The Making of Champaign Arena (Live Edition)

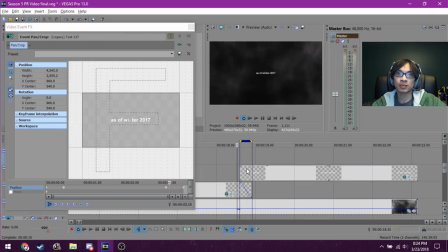[8:15]
Otherwise you get this like sort of segmented sort of look where it zooms out and then it zooms in. It's a small detail. Not many people are going to notice it, but it looks a lot smoother like this, I think.
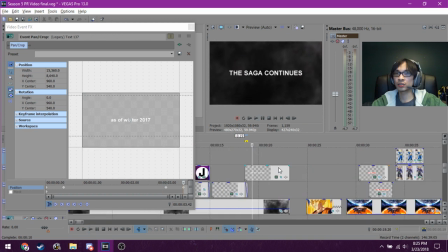[8:38]
It just transitions nicely that way.
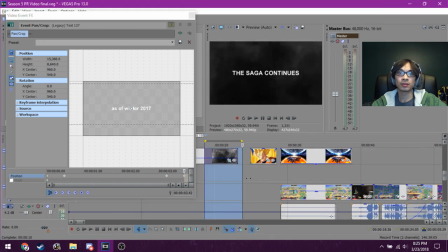[8:44]
Okay. And then we get to this part.
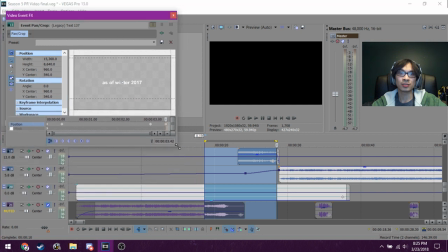[8:47]
So this isn't going to be much in terms of technical know-how,
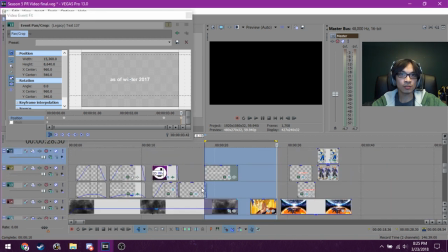[8:55]
but I think this is one of the most important things in the intro.
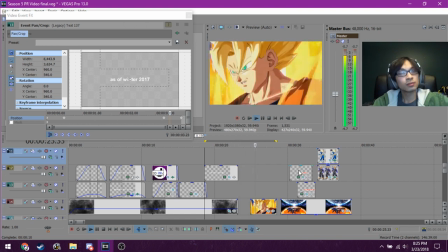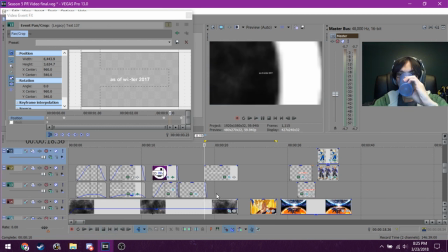Okay, so about that. It doesn't look like much, right?
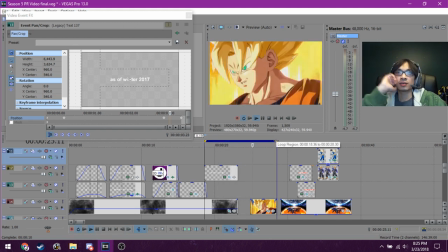[9:22]
Pretty basic. Cuts out to black, and then it cuts into Goku.
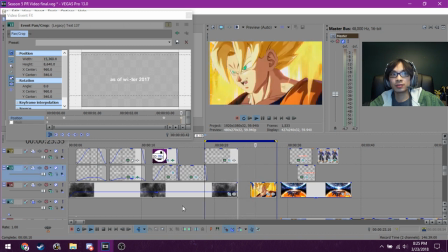[9:31]
The entire point of this is the build-up. So, for the last, how long is it?
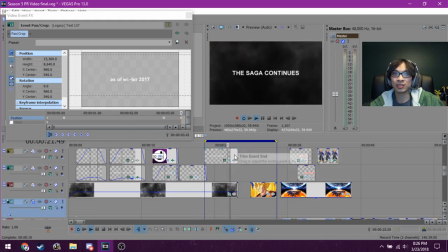[9:38]
20, 22-ish seconds or so, I've been building up this smoke. All of this smoke into what the viewers expect is the theme reveal, you know, because everybody is surprised at what the theme is.
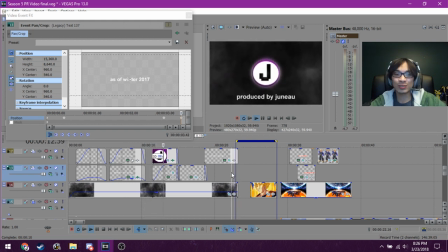[9:58]
or at least for some brief moment. And the cut that I do here,
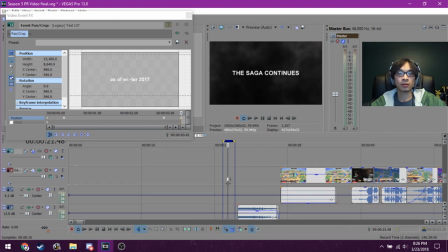[10:11]
it's sort of like a visual slash, what's the word, audio trick that I kind of pull.
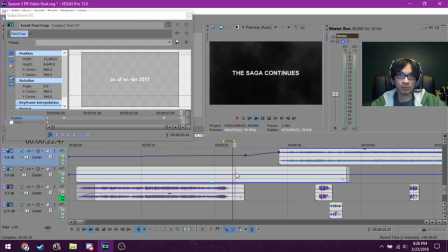[10:20]
And like I said, it doesn't seem like much. Hold on, let's get the sound back.
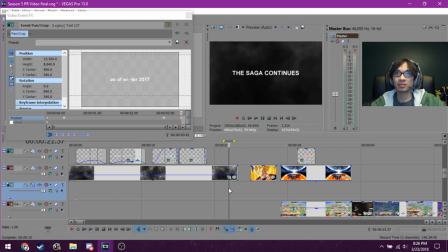[10:28]
So right here, the music stops. And you're just left with this blank line of text. This is very intentional. I don't want the viewer to be listening. I want the viewer to be looking, to be reading. I want all their attention to be focused on what this text is right here.
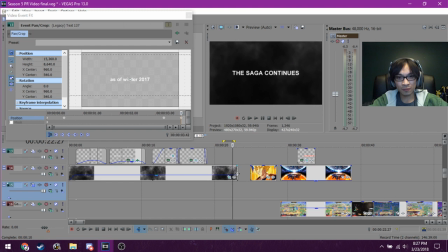[10:48]
And then, right as all of their focus is put onto that, boom. I cut out the text and add in this sound. So now it's a complete contrast to what I just had, where you were focusing entirely on looking, and now you're focused entirely on listening.
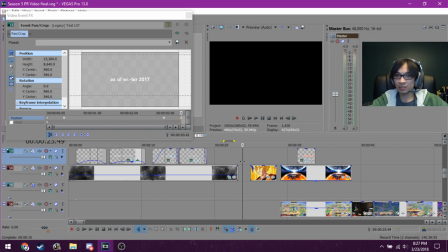[11:05]
And anybody who's ever heard or seen Dragon Ball knows what the sound is, right? It's the classic power-up sound. Everybody
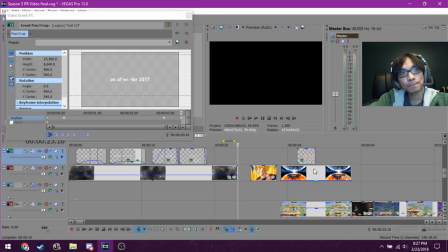[11:18]
is familiar with that sound. I don't need to tell you that it's a Dragon Ball, which is why the entire screen is black.
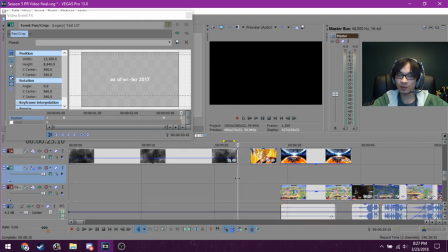[11:28]
Because all I need to show you, or I guess have you hear in this case, is the sound.
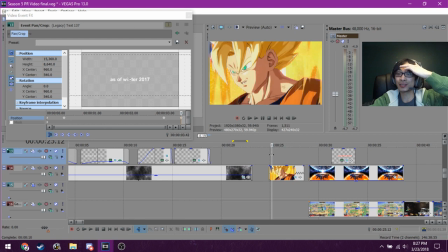[11:36]
And that's enough to convey the message that Dragon Ball is in play.
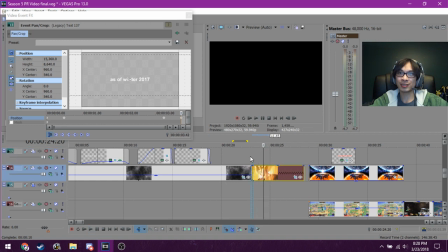[11:43]
So I could have done this, where I just extend the clip and show Goku right away, right?
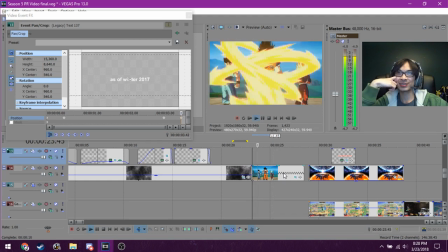[11:48]
I could have done this. This is what I could have shown. Does it have the same effect? Debatable. I mean, more or less, you get the same message, right?
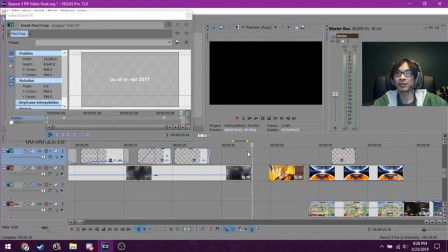[12:07]
It's still Dragon Ball, no matter how you put it. But I think that this is a much stronger way of making that effect as you're watching it.